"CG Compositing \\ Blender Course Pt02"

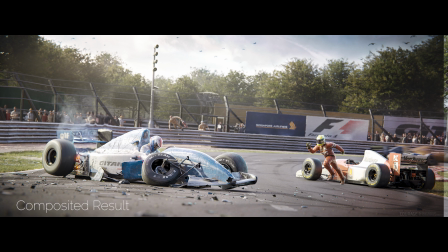(0:00)
So, hey! This mini-course is about compositing in Blender. And basically, that's a quick way to fix and improve your renders.
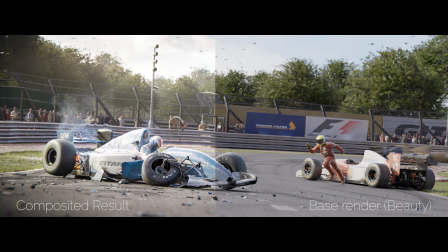(0:06)
In part 1 of this mini-course, I talked a bit about how to prepare your scenes for compositing inside Blender.
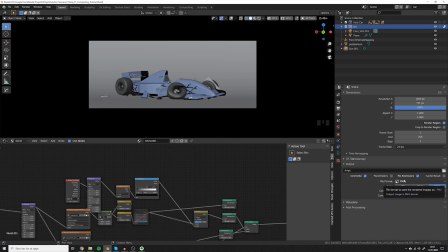(0:11)
And now we're ready to get to the fun part. So let's dive in and throw in a lot of notes and see how far we can push this render.
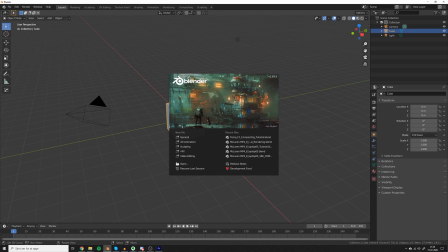(0:18)
So to start compositing inside Blender, I would suggest you open a clean Blender file. This is much better than the file with all the 3D stuff in because a clean Blender file is much quicker to do the compositing in.
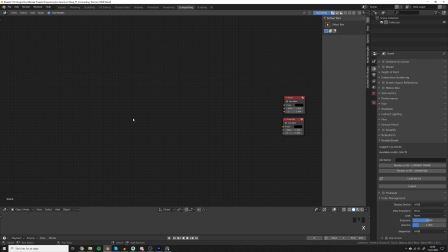(0:27)
So here we are inside Blender Compositor, and let's start out by adding an image. Let's locate the one that we just rendered out, and duplicate the node, and add the background as well. So now we've got our two render layers in here, so we can do the compositing.
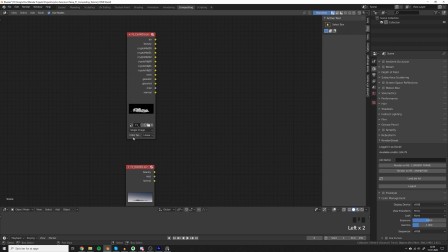(0:44)
If you are rendering out image sequences for an animation, all you need to do is just change this value to image sequence, then you can say the amount of frames in the animation.
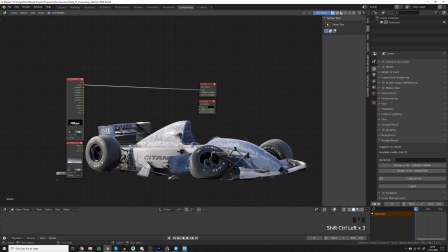(0:52)
So let's just talk about the word compositing, and compositing actually means to put together different images. It could be live action footage, in our case it's just two 3D rendered images. Later on we will go into post processing and in the end color grading but it's important to understand the difference between these things.
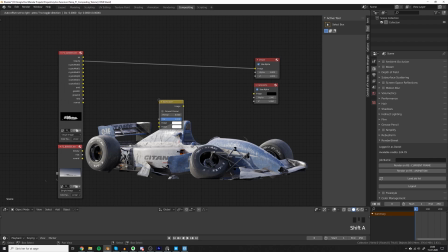(1:09)
So let's start by adding an alpha over which will allow us to put the background behind the car.
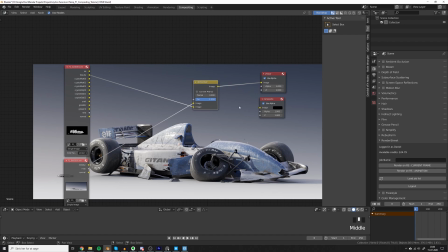(1:14)
So this work as we intended and now if we want to do something like if you want to add a bit more
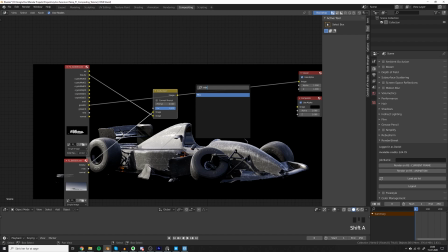(1:20)
glossiness to the car you can do that by adding a mix node and then setting the blending to add.
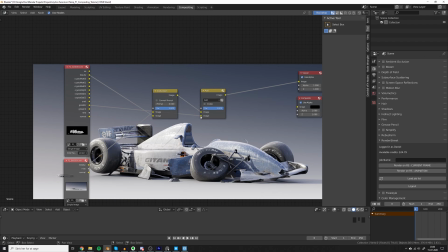(1:26)
Plucking our car into the top one and our glossy into the lower input.
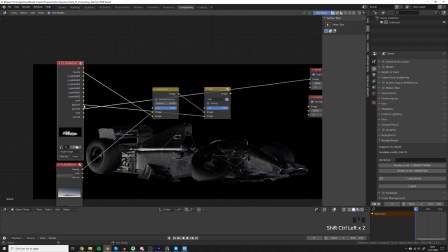(1:31)
So let's take a look at these first and see what we might want to increase on our render.
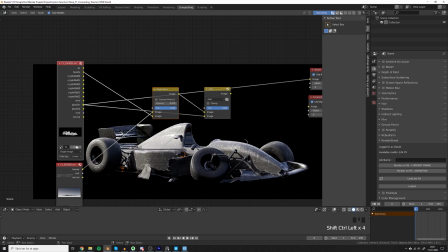(1:36)
So I'm thinking that this orange light here is really cool. We could maybe also do that with some kind of a color boost but let's just try to do it with the cryptomats this time.
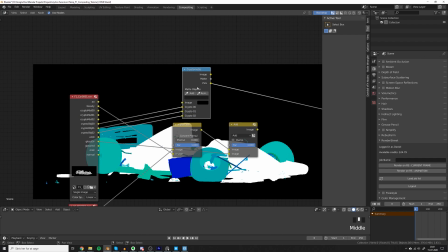(1:47)
So let's load in a cryptomats node, plug in the object, go to pick and then let's pick this part down here so if you go to matte then we can see we have a
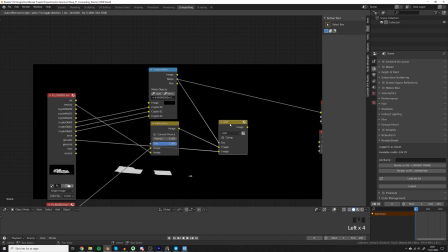(1:55)
mask for this plastic part so let's plug the matte into the add node and see what happens you can
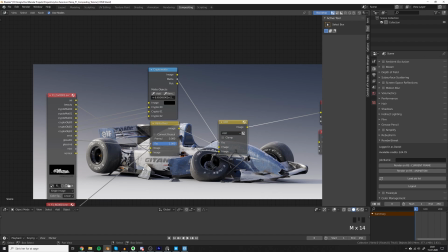(2:00)
see how we're adding just a little bit of extra reflection on only this part we have a bit of a little bit of noise here so i guess we
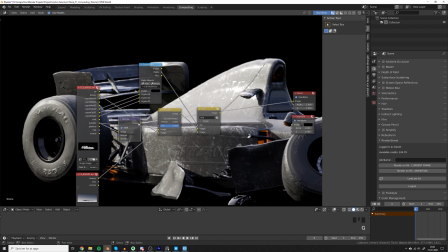(2:08)
can also denoise this if we want to with the denoise node and then just plug this into the add to get a cleaner result
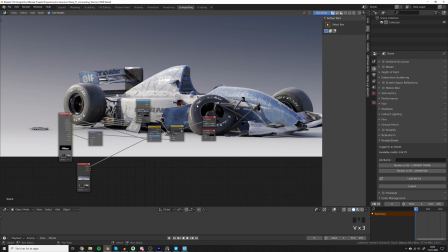(2:16)
okay this is great but what if we would like to add a bit more atmosphere to the render.
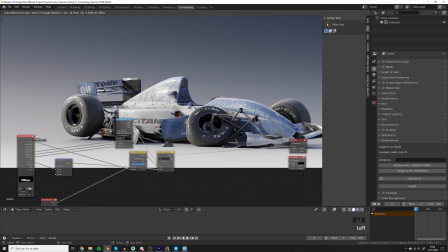(2:23)
Usually this is very good if you have big environments but even for a scene like this we can still add it. And also I'll just add it just to show you how I would usually go around adding the mist pass.
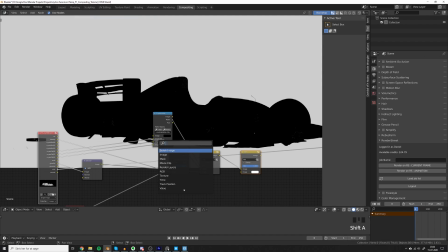(2:31)
So let's grab the mist pass from here and put it into a color ramp.
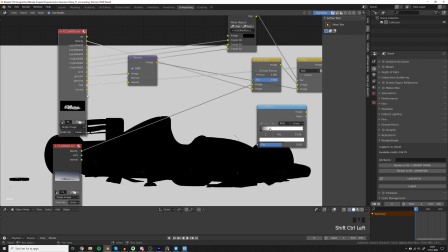(2:38)
So this works all fine but the problem is we also have a mist pass for the background. So now we need to combine these two mist passes together. So the way to do that is to use a math node where you pick greater than and then you put the background into the top input and the foreground into the lower input.
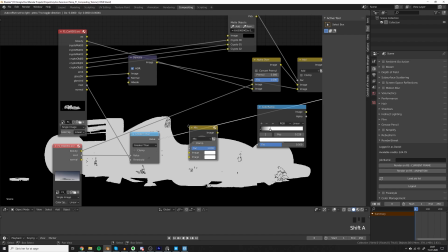(2:55)
This way you will get this mask. Then you need a mix node and you just plug the result into the factor and the mist pass from the foreground into the lower input and the mist pass from the background into the upper input.
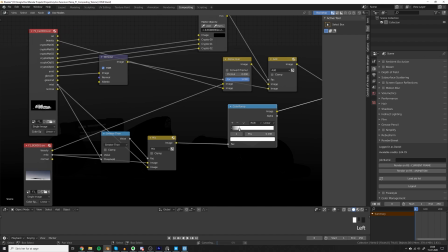(3:07)
Now if we plug this into our color ramp then we can see that when we adjust the slider then
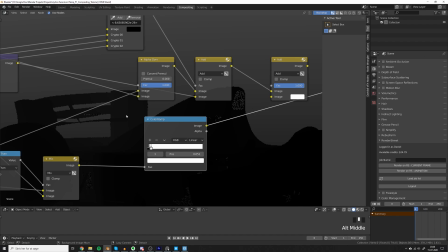(3:14)
we will start to get this mist effect even happening on the car. Now we just got a little bit of mist here on the spoiler and then on the background.
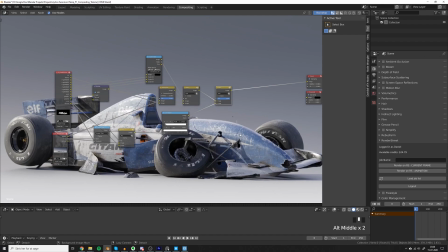(3:21)
So let's try to plug this in and add node and see what happens.
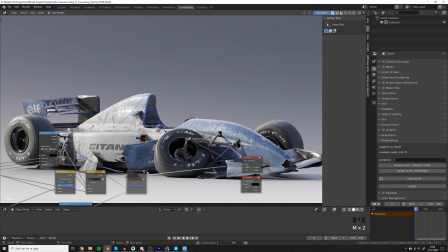(3:26)
So as you can see, the effect is quite subtle, but it does add a little bit of extra depth to the image.
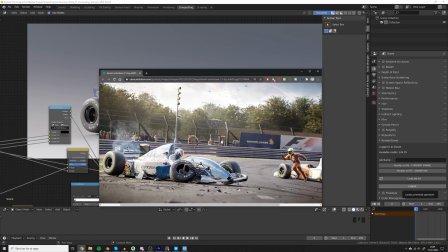(3:32)
This effect was something I used a lot for this render where I wanted the background to not be in focus.
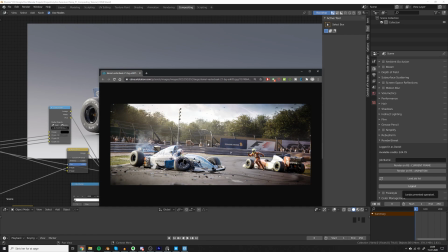(3:36)
The way to do this instead of just blurring it with depth of field, because depth of field wouldn't make so much sense in a big scene like this. Then I used a lot of mist and you can see how the trees back here are almost gray.